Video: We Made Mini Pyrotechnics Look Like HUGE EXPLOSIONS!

Hello humans! Welcome to this, our first episode where we start looking at miniature pyrotechnics. And what do you know? Everyone seems to have arrived for this one. I think there's something about explosions, right, that draws us, that draws a crowd. And I think that's probably because we don't really see them very often in real life, which is a good thing.
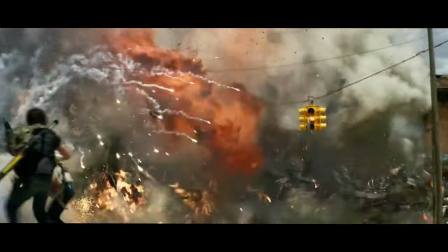[0:21]
Mostly they're still reserved for blockbusters that maintain that to really solve any serious problem you need some explosions. But many of the huge, devastating explosions and fireballs that we've seen in movies might not be quite as big as you think.
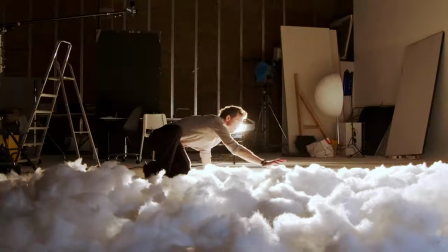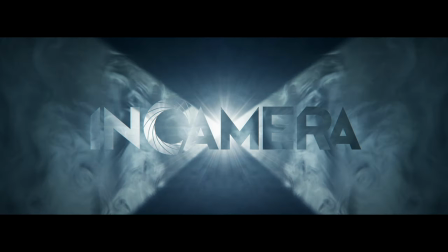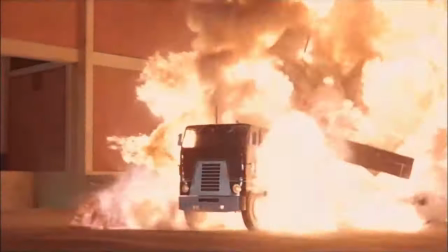[0:51]
Many movies have used explosive effects in models and miniatures throughout the years to stunning effect, often cutting seamlessly with live action. Hollywood masters like Thane Morris and Joe Viscosil are credited for many of the most convincing and impressive miniature explosions ever seen.
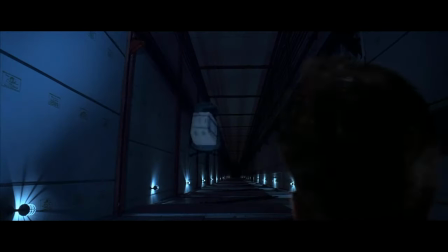[1:06]
In the original Die Hard, John McLean kindly returns Hans Gruber's detonators by use of an office chair and a lift shaft.
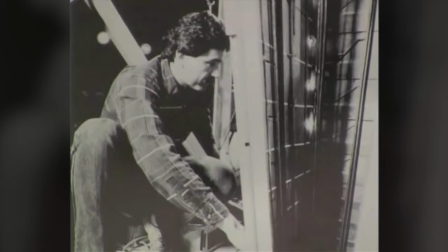[1:14]
This lift shaft was in fact only 12 feet tall and was a force perspective miniature to make the shaft appear much deeper.
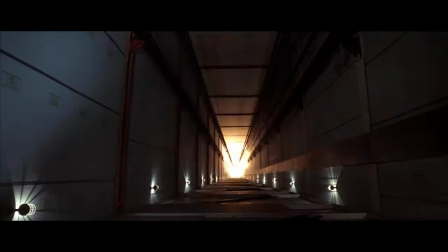[1:21]
A pyro charge was detonated from beneath and the resulting fireball was captured completely in camera.
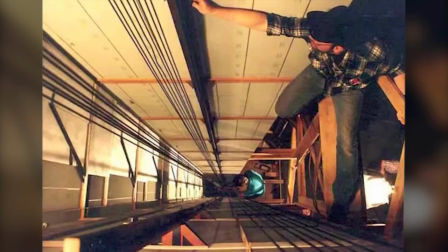[1:27]
Vane Morris used a low temperature benzoyl peroxide powder for this fireball effect, which allowed the miniature to survive a few retakes without it being destroyed.
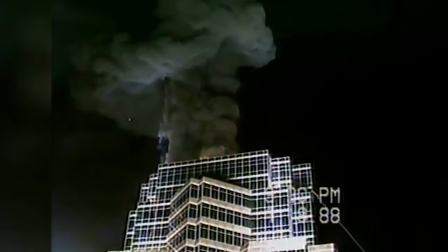[1:35]
Likewise, the Nakatomi Plaza rooftop explosions were also miniature, including a radio-controlled helicopter for the scene.
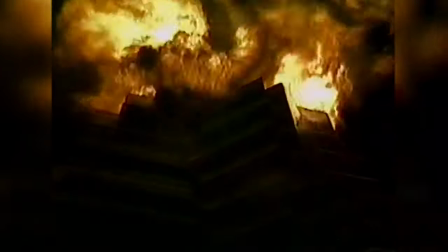[1:42]
A version of this helicopter miniature was also rigged to fall from the sky and explode when consumed in the blast.
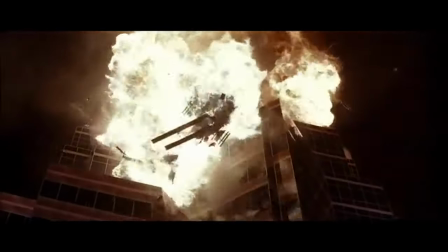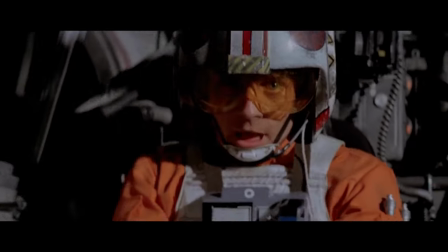[1:55]
Joe Viscoso could be considered the real-life Luke Skywalker in that it was actually he who blew up the Death Star in A New Hope.
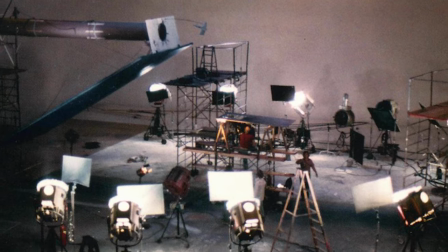[2:04]
Using suspended pyrocharges that were filmed from below,
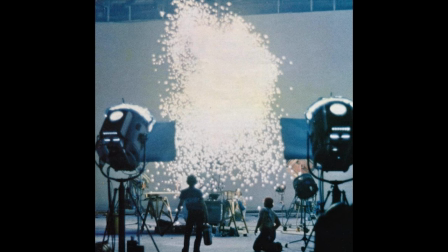[2:07]
he created the effect of a large zero gravity explosion where the embers and sparks spread out evenly and flew towards the
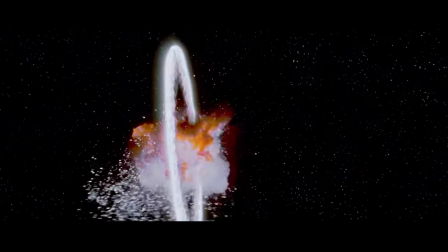[2:14]
camera in truly epic style until the special edition added that ring shockwave effect.
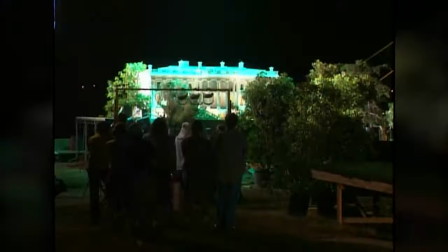[2:23]
Throughout the years Joe and his team created some of the most iconic movie explosions including 1996's Independence Day and the destruction of the White House.
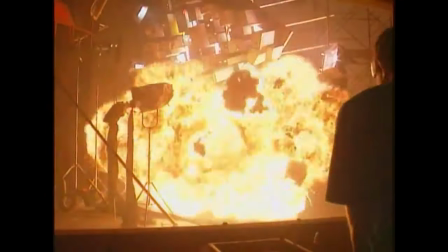[2:32]
In that film he also used slanting miniature sets to create rolling plumes of fire to engulf whole cities,
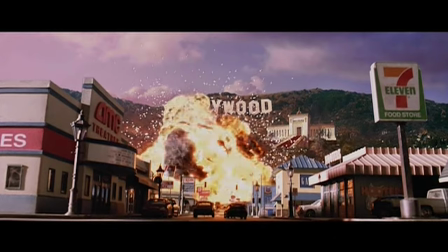[2:39]
a technique he revisited again for the movie Team America, World Police.
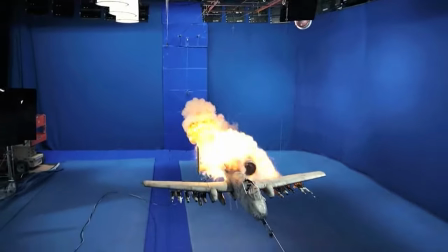[2:46]
In more recent years, studios such as Kerner FX have further pushed the envelope in miniaturising pyro effects for films,
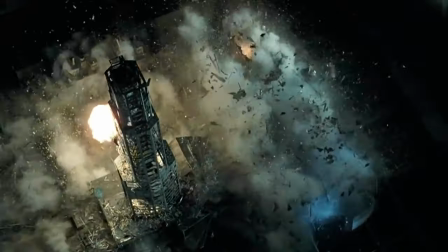[2:52]
such as these impressive examples from Terminator Salvation.
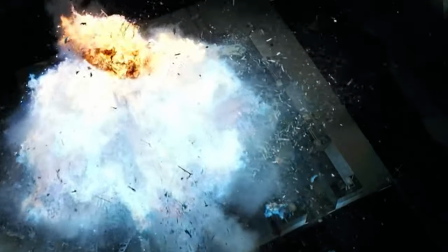[2:56]
Here you can see how a combination of miniatures and precise control of pyrotechnic effects can create very realistic results that appear much bigger in scale.
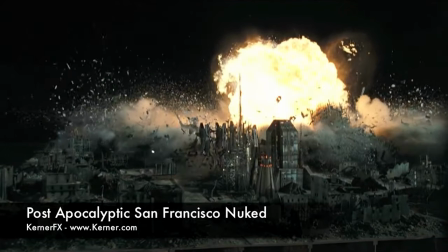[3:05]
Today we're just going to be scratching the surface of pyro effects for miniatures and hopefully explain how these effects can be used as effects elements.
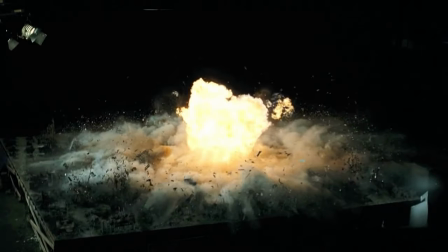[3:13]
Oh and don't worry, we will definitely be revisiting this subject in future episodes. Now we take health and safety very very seriously here and I know a lot of our episodes are tutorials of how to do things. That's really not what this is. This is a demonstration and we strongly encourage you not to try this at home and certainly not indoors. We're conducting these tests in a controlled environment with professionals who know what they're doing. But before we get started... If you're enjoying the content please don't forget to smash that like button. All right, JP. Hello. We're gonna blow some stuff up. Well, we're not gonna sort of actually blow any particular thing up, right? We're gonna to make explosions. Yes. Yes. Okay, so say, you know, we want to make a really tasty elements package, let's say, of explosions. That would be pretty sweet. How might we go about this? Well, yes.